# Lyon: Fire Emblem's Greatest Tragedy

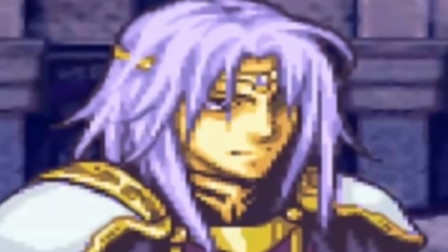In an essence, Leon's evil portrait is everything he isn't his hair is messy his eyes are sunken and his face is locked in a complete smirk it's sinister and it juxtaposes with normal leon's kind and clean demeanor
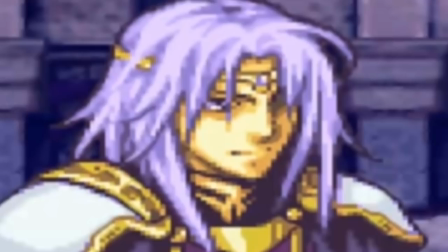so well that while it is used in one way to show that leon is possessed by another entity i think the use of it here to show that Leon is instead in a completely different mindset, consumed by his ambition,
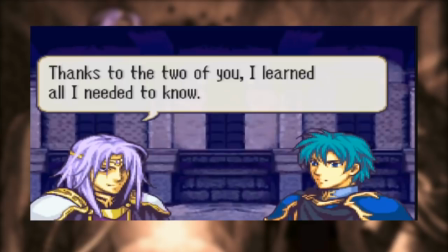that it makes him feel all the more ominous because he is in control of his own actions here.
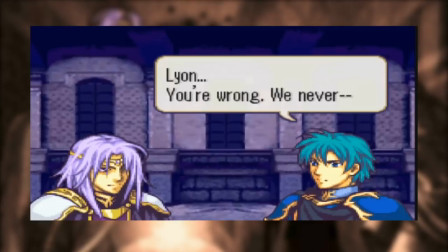As Leon goes on and on about perhaps making the world his plaything,
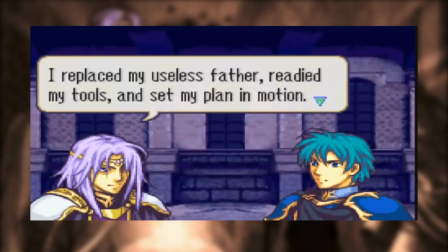he is clearly taunting Ephraim with nothing but empty threats. It is also clear that everything Leon says is a means to rile
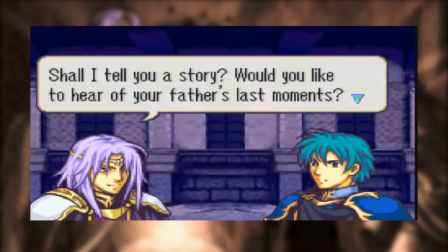up Ephraim so that when Ephraim does come to a point where he has to kill Leon,
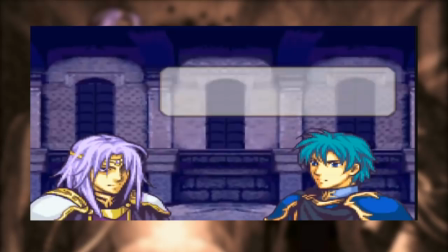his guilt is all but erased because the friend that he knew is long gone.
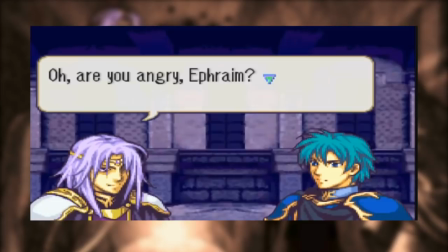This is clearly intentional by Leon and is not likely the actual course of events, and when Leon does get a rise out of Ephraim, he slips away by teleporting.
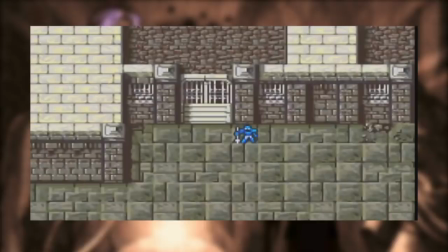We then follow Ephraim and Seth as they go to a cell where they meet the arcanist Gnoll,
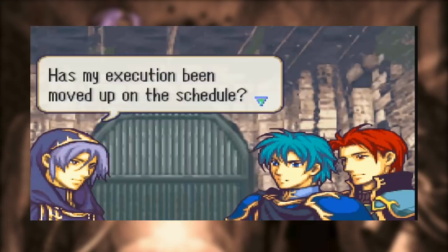one of Leon's inner circle and one of the people who bore witness to Leon's strange ritual to revive his father.
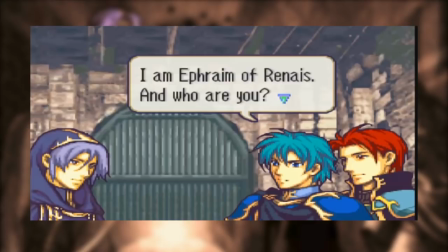Gnoll delivers a haunting account of the events that led to Leon's fall from grace.
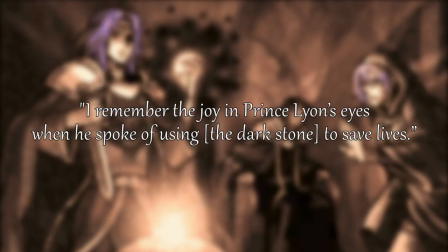The most important line from Noel's monologue here is, I remember the joy in Prince Leon's eyes when he spoke of using the Dark Stone to save lives.
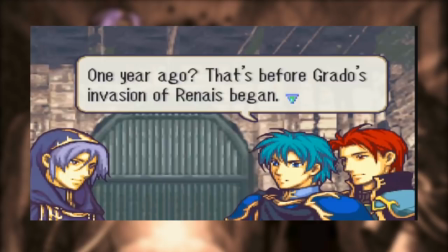It is here that we learn of his greatest flaw, his inferiority complex.
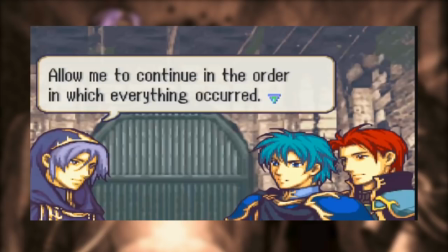Leon fears the thought of having to take his father's place. He believes that due to his own lack of willpower and physical strength, that the burden of Grotto would be too much for him to bear.
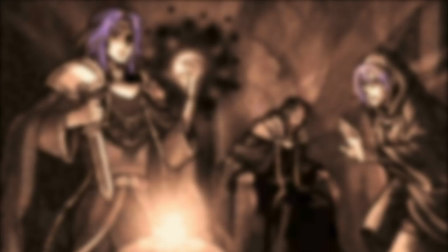How could he lead an entire country if in a sparring match he loses to someone as inexperienced as Erika?
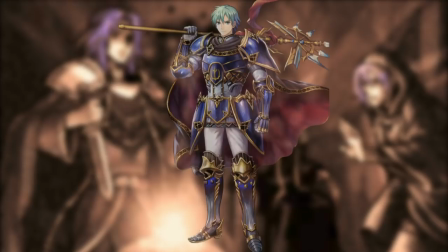We get a taste of this in Leon's relationship and interactions with Ephraim. Leon idolizes him. Ephraim is every bit the proud successor to a kingdom Leon believes he isn't, and that is important going forwards.
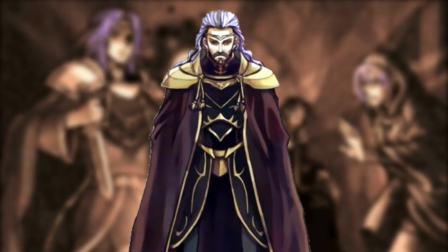Understanding why Leon doesn't believe himself is crucial to understanding his character. His father is one of the greatest emperors of Grotto in recent memory. Dialogue from Duesel, Selina, and Glenn is testament to demonstrating this, and to anyone who is asked to take up that mantle,
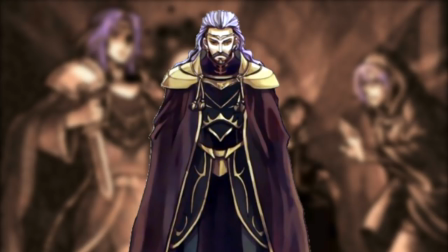much less someone who isn't anywhere near mentally prepared to do so, they are under a ticking clock where the situation could damn near break them.
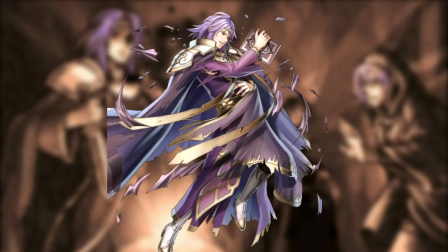And that is exactly what happened to Leon. He was faced with his father's death and the knowledge that a powerful earthquake was to strike Grotto sometime afterwards. With all of Leon's character traits in mind, his lack of self-confidence,
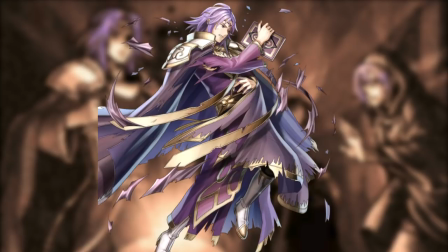his introverted habits, his frail physique, his father represents security and stability.
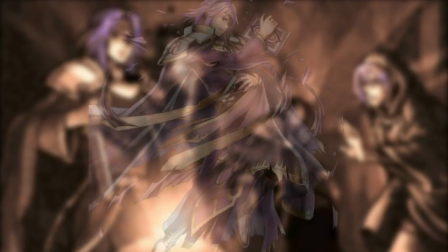Leon can't dream of living in Grotto if his father isn't leading it, and as a result, Leon falls down his dark path.
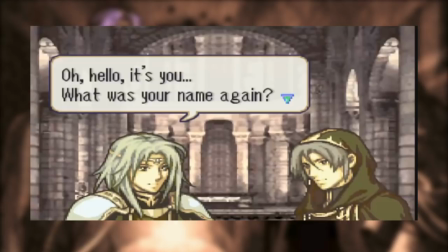When Null finally reveals the nature of the Dark Stone and the Demon King inhabits Leon's body, we are faced with what at first seems to retread the same mistakes as Erika's path, but instead it doesn't.
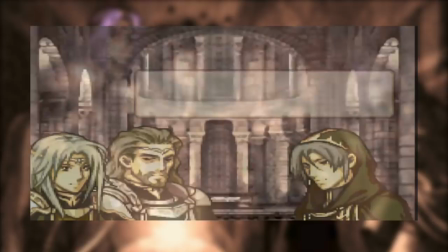What follows in Ephraim's path is actually something quite twisted when you consider to stop and think about the implications.
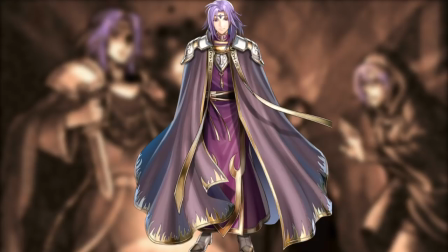Leon fakes his possession, not in the sense that he isn't the host of an ancient demon, but instead he fakes being controlled by it.